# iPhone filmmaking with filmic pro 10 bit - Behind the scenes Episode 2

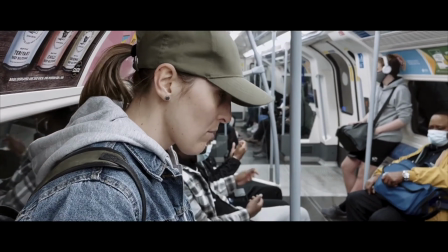6:11 Now you can check these out online I'm not going to go into it but you can check this out online rule of thirds in particular and it will give you lots and lots of information so by default we shoot with the wide angle lens on our mobile phone unless we're specifically changing that
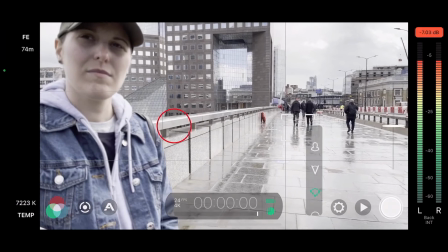6:27 and clicking over to a different lens by default we shoot with the
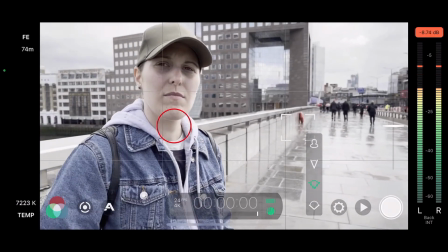6:31 wide angle lens now it's a fixed wide angle lens so we need to really think about that when we're actually out filming on the streets because it doesn't work for close-up shots and the reason it doesn't work work for
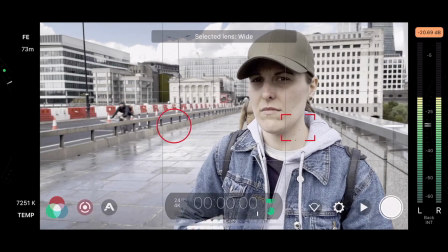6:45 a close-up shot is because it's a wide angle lens that's the key okay it's not designed for close-up shots now you can
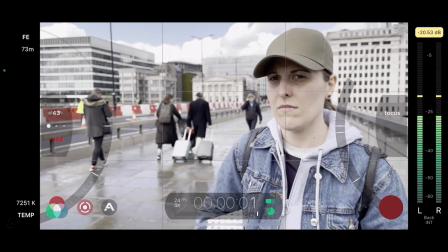6:54 dispute that and say well it can and yes it can but what you'll find is that you start to actually morph the shot the closer you get to the
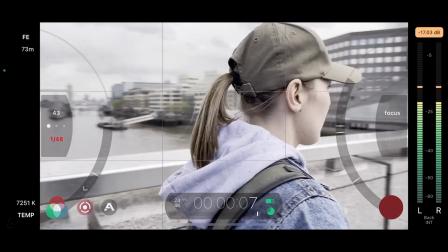7:03 subject or the object you're starting to curve and push the horizontal lines and the vertical lines okay and so what you end up with is a very strange close-up shot that looks a little fisheye sort of effect and it makes it look very mobile video so we kind of really want to avoid that so here's some shots here that shows you what happens when
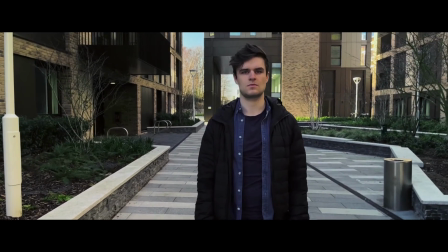7:28 you go from a wide angle and you go closer and closer and closer to your subject
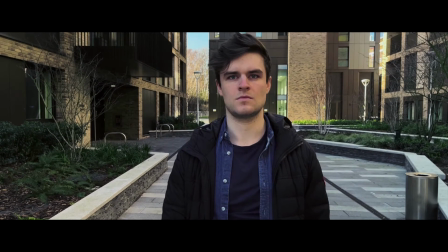7:33 and as you get closer you will see a complete change in how
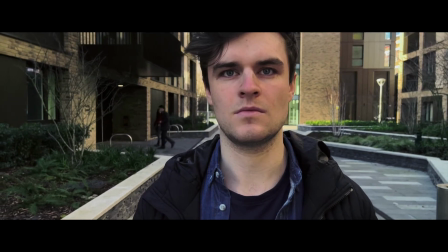7:38 the frame is actually working in the shot now this is a
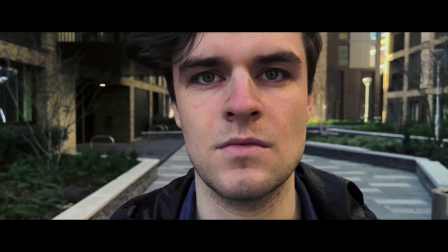7:43 physical distance thing you need to work out and go and practice these shots go
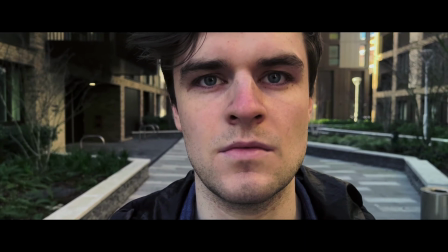7:47 and work it out you need to shoot the wide angle lens it's a great lens to
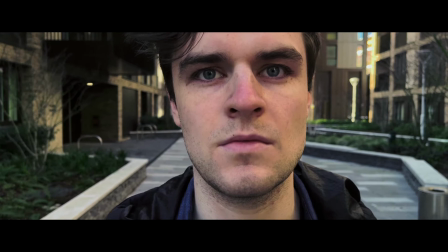7:52 shoot with but there is a physical distance to an object or a
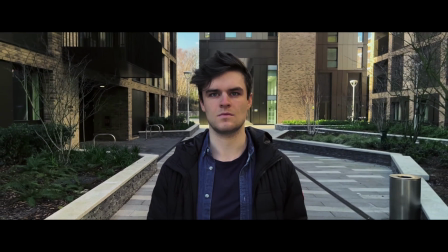7:57 subject that you're filming in any particular scenario there is
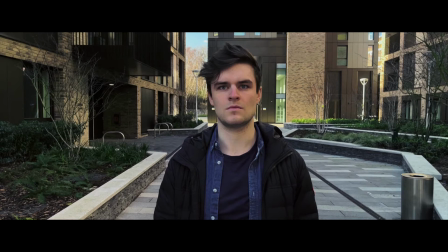8:01 a point where if you go too close you start to actually push the horizontal and vertical lines and you kind of want to avoid that. Now there are times where that type of really extreme close-up shot may work because it really is about setting what the mood is of the scene that you're filming.
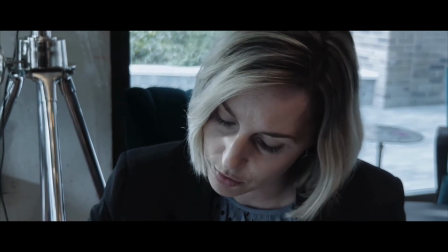8:18 So here's an example in Dead Eye of the cafe scene and there are a couple of close-ups here where I'm extremely close on a wide angle
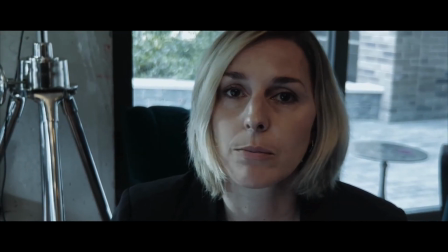8:27 lens filming the character Jay as she's responding to the caseworker who is set in a close-up shot and medium shots.
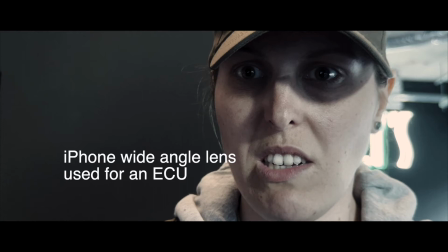8:35 Now you'll see here that it's a lot more rounded and it's quite morphed in the shots and
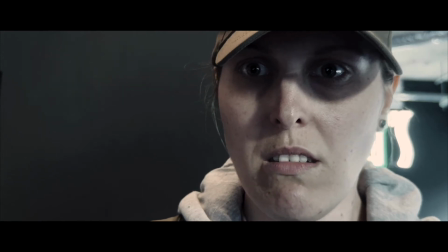8:41 it doesn't kind of match the cut if you watch that and then the cut to the caseworker. They're two very differently structured frames.